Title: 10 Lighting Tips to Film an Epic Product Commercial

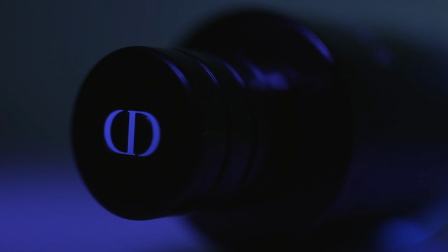(0:00) If you still don't get it, just wait, I'm about to go like, baby.
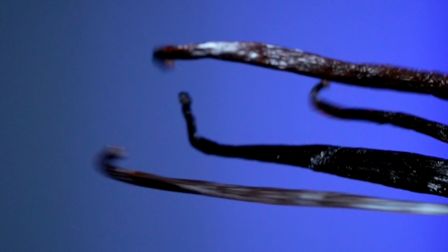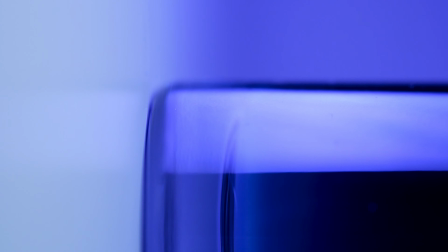Shooting a professional looking product commercial might sound like a really daunting task, but I'm going to show you why it's actually way easier than you think. So today I'm going to be shooting a product commercial for Dior Sauvage Cologne, and I'm going to be doing this on my working desk, which you can see behind me right here. And I'm not even going to be using fancy equipment like sliders or probe lenses or even macro lenses.
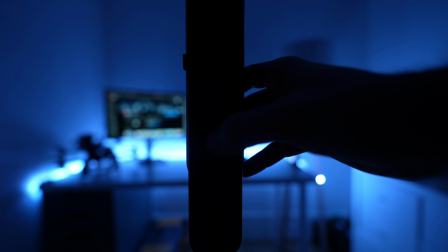(0:46)
I'm literally just gonna use a tripod and creative lighting for the shoot I'm gonna be using two new lights from Zhiyun and the first one is the f100
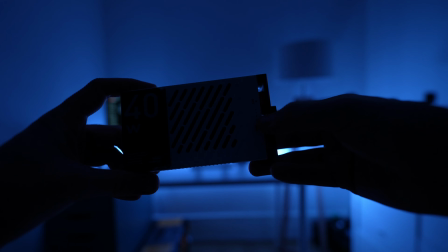(0:55)
now This is a 100 watt light and it is super bright It can do a variety of different color temperatures of white it has full RGB Capabilities and it's got a bunch of built-in presets for effects next light we're
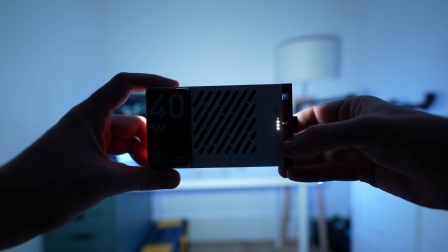(1:09)
using is the m40 and this is also battery-powered but it has an output of 40 watts instead.
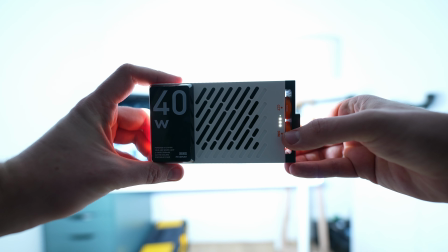(1:15)
Definitely the brightest light of this size I've ever used.
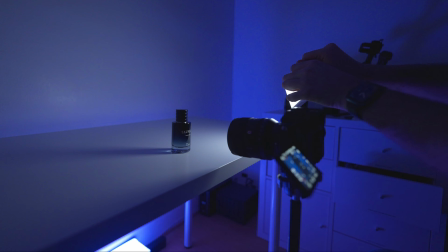(1:19)
It's got fully adjustable power output as well as color temperature and it's also got this little handle on the side which you can use to adjust its angle.
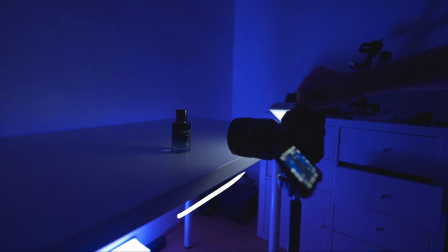(1:30)
The first shot here we're doing is super simple. We've got the F100 on the ground bouncing some blue light on the wall for background effect and
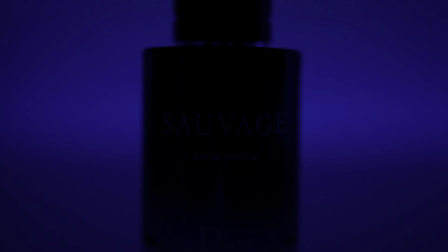(1:38)
then all I'm doing is moving the M40 around to cast a shadow across the bottle as I move the light.
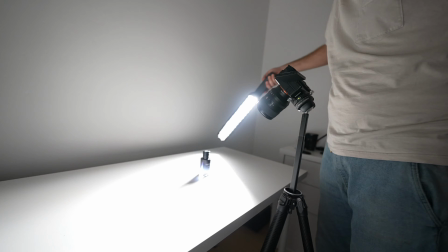(1:45)
For the next shot I'm using the barn doors and the grid diffuser which are really easy to attach to the F100 and this is going to give you a much more directional light source. By rotating the light around the bottle we can get these really cool directional
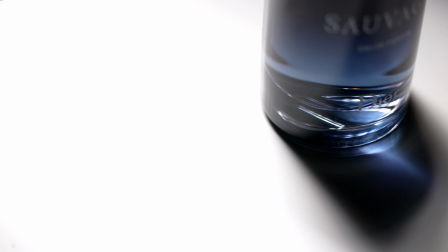(2:01)
shadows and a bit of that blue from the liquid inside reflecting onto the ground.
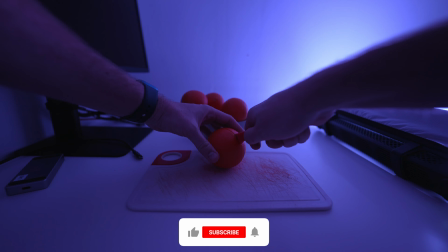(2:06)
This next one we're still using the grid diffuser and using the blue light all I'm doing is sliding it right past the bottle so that you get these streaks of reflections through the glass. When you're shooting slow motion you have to use a really high shutter speed so you need a lot of light.
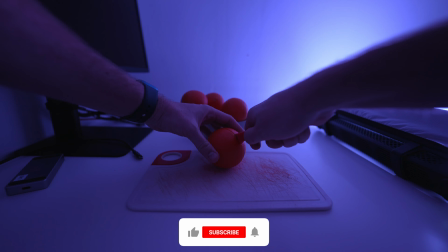(2:25)
So for this shot I basically just put the bottle right on top of the M40s with maximum brightness and that allowed me to get a perfect exposure with a low ISO value and just created this gorgeous image.
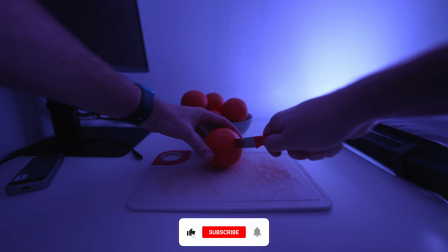(2:38)
So next I wanted to incorporate some of the ingredients of the cologne into the video.
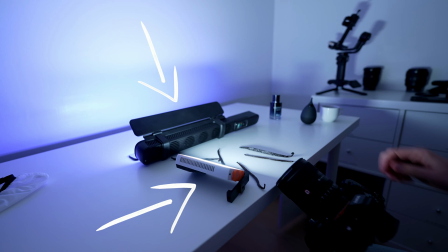(2:43)
Citrus is a major component so I decided to cut open an orange and do some epic slow motion shots with it. Of course for the slow motion you need a lot of light so I set up two f100s on either side of where I was going to be spinning the orange and
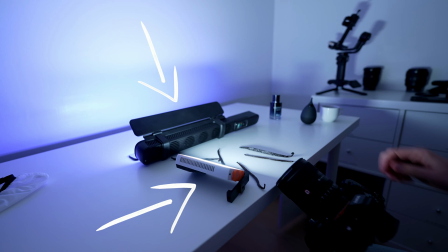(2:57)
I got these really cool slow motion shots and I was able to expose at 100 iso which means I still get this really clean image even though it's in super slow motion. Next I needed to do some shots of vanilla pods so I used the F100 with the barn doors to bounce some blue
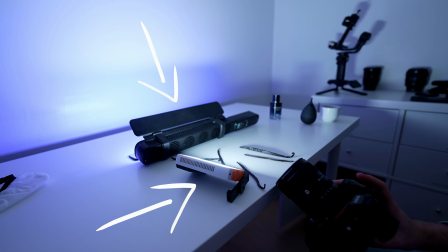(3:15)
light off the back of the wall and then I'd used an M40 to brighten up the vanilla pods as much as possible.
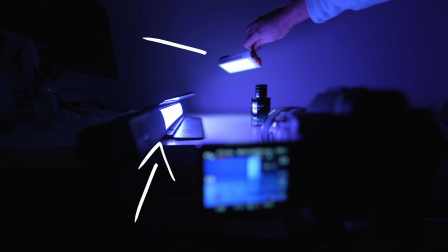(3:24)
This next shot was really simple I just used the F100 with barn doors and rolled the bottle towards the camera using the AF tracking to get it in focus. For this shot I used the F100 on its side again and I used the M40 in the air just roaming around the bottle and
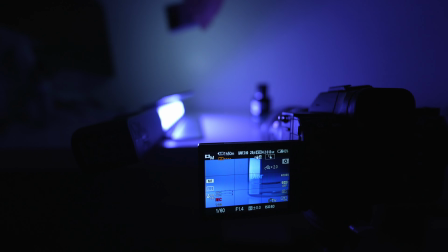(3:42)
this really shows how easy it is to create beautiful product shots like this if you have a good little lighting setup with you.
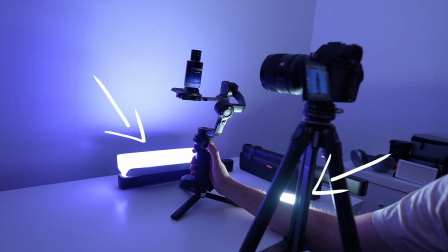(3:50)
One of the final shots I used the built-in rainbow effect on the F100 and I actually really like how this came out. I thought I wouldn't use something like this but I really like how it turned out and I decided to use it in the final edit.